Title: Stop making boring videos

Hello videographers, you like to make videos but your friends tell you all the time, "Oh, it's so boring." No, they don't tell you, but it feels like it. Well, in this video, I'm gonna show you some tips on how to make the video less boring and actually much better.
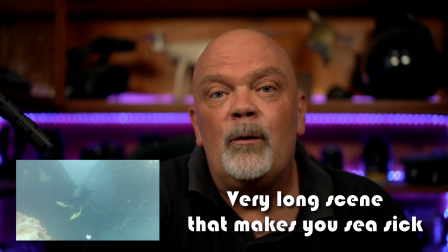[0:19]
First, you want to make short clips. When you film, you may want to film a little bit longer because you want the whole scene to happen,
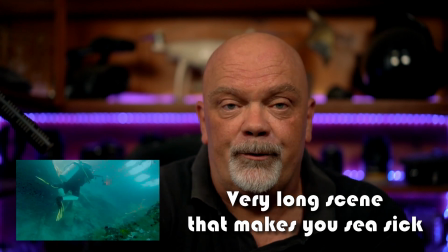[0:26]
but especially when you're editing, you want your clips to be shorter. This is gonna make your video more dynamic and more interesting to see.
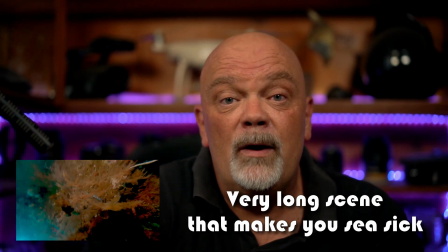[0:34]
Also, if your clips are shorter, when you rename them, it's gonna be easier.
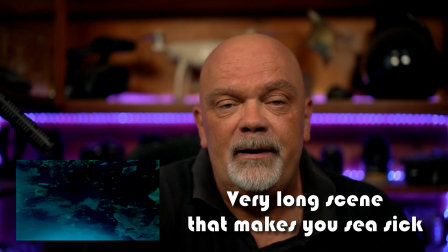[0:39]
If every time you have to watch a 2-minute clip with 10 seconds of good things in it,
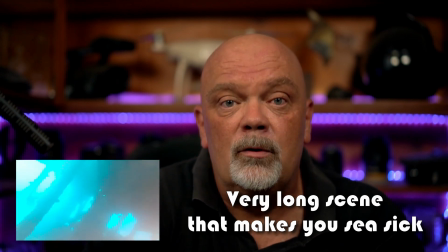[0:44]
it's gonna be very long, and even you are gonna be bored before your film is finished. You want to film for the editing. Don't forget, when we film, actually, when we make a small film or a long one, we want to tell a story. So it's important to have in mind what you want to show and how to do it. So yes, for us, most of the time we do underwater video. So we're gonna film what happens. But before that, you can still think about what you want to do. Well, for example, you want establishing shots.
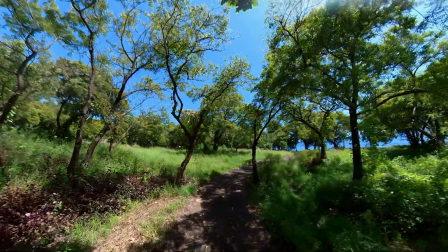[1:13]
So that means you want wide-angle shots, maybe even drone if you have one, to show the dive site, to show the landscape underwater, to show everything.
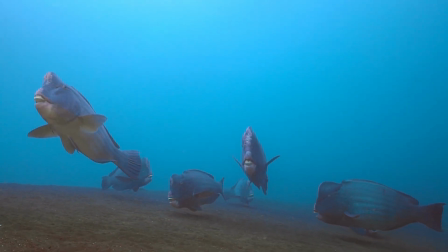[1:21]
And then you want to film your animals. After that, maybe you want to have close-ups.
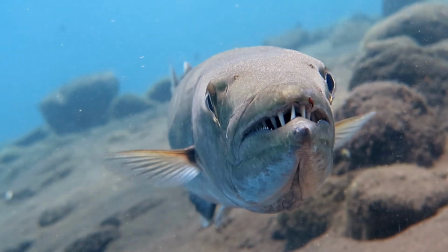[1:27]
For example, you want to film an animal and then you want to film a detail of it.
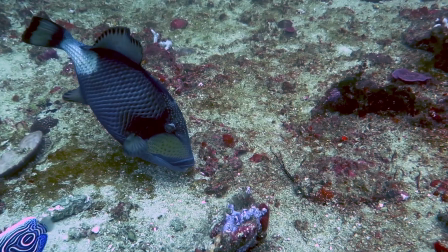[1:31]
Something that is nice, the eye or whatever. So first you have wide-angle shots, then you have your animal, and then you have the detail.
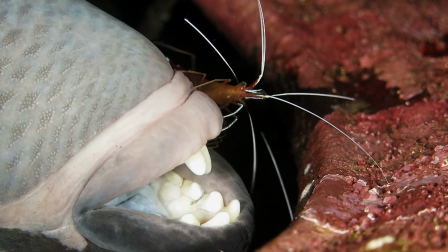[1:40]
Like this, step by step, you go closer and you get people's attention. You want to film from different angles. Same thing, same principle. We want to have short clips. So it's interesting if you have clips filmed from different angles. For example, if you're filming an animal, you want to do one facing him,
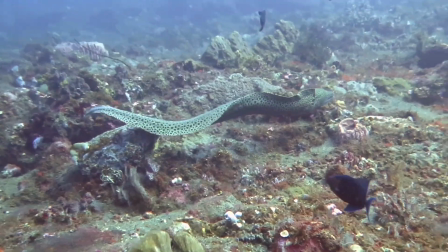[2:00]
one from the side, maybe from behind, and like this is going to be more appealing.
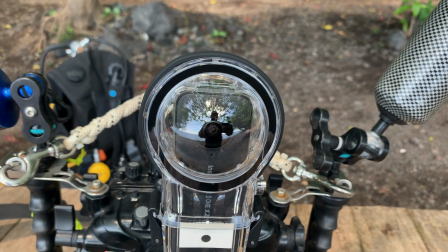[2:05]
If you're lucky and you have a 360 camera, it's going to make it super easy because in post-production,
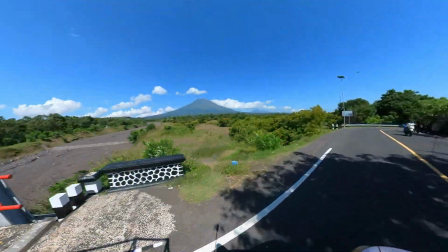[2:10]
you can decide which angle you want to watch, and like this, it's going to be more dynamic.
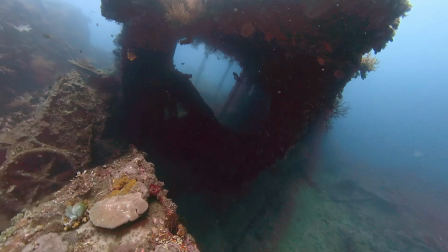[2:15]
Camera movement is also interesting. For example, at the beginning of a clip, you arrive on a wreck where you want to film forward. You want to do a forward traveling. Like this, you establish your shot, you have a wide angle, and then you get closer and closer to your subject.
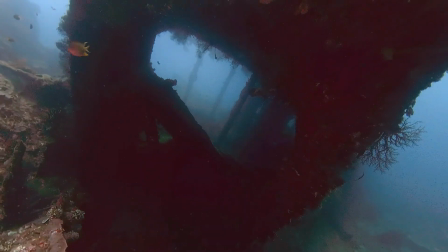[2:30]
When you finish, at the end, maybe you want to go backwards. Like this, it explains that you're going away from it.
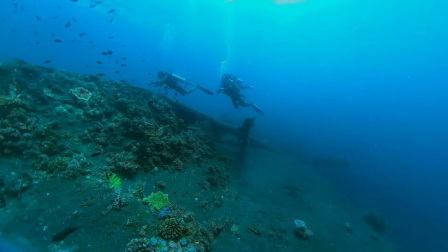[2:37]
And in the middle, also, maybe you want to have sliding shots. So you go from left to right or right to left, maybe up and down.
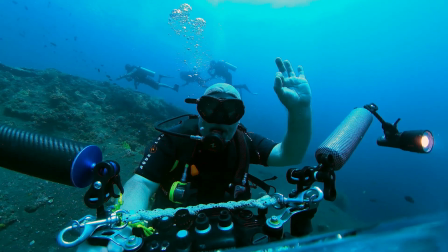[2:44]
And this will also help you to make transitions later on. It can be super cool as well to have slow motion shots.
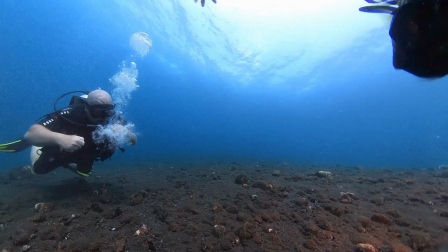[2:51]
Not for all of it, but some of it.
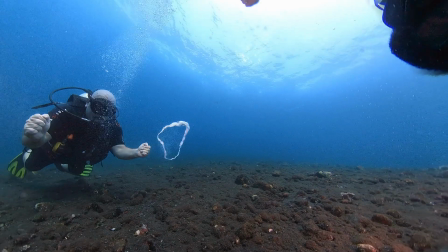[2:54]
For example, you've been filming an animal, like a fish or whatever, and now he's trying to eat something.
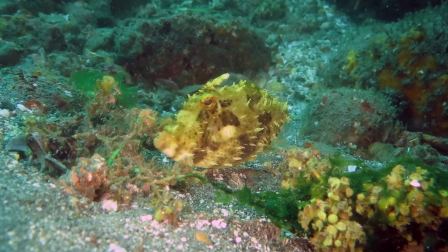[3:00]
So the mouth is going up and down. And if you do a slow motion, you can have it normal speed, then go slow motion, and then go fast again. So like this is going to be more interesting to watch, and you're going to capture people's attention much better. You want to find good music to go with your shots. Most of the time, especially if you want to put it on YouTube or any platform, you need to have royalty-free music, but there's a lot on internet, and you can find something that you like. If it's just for your friends, pick the song you like and then edit on it. Don't forget, like we said before, try to keep the shots short and your clips short. So every beat or every 4 beats or whatever, you want to change sequence. Like this is going to be much nicer to watch. I hope you liked the video. If you did, don't hesitate to put a like, give a comment, and you can also give me the link of the video that you did following this tutorial. You can also subscribe to the channel and hit the bell. Like this, you'll be notified with new videos. And if you want, there is also a video up there to show you how to edit the videos. Bye bye, happy bubbles!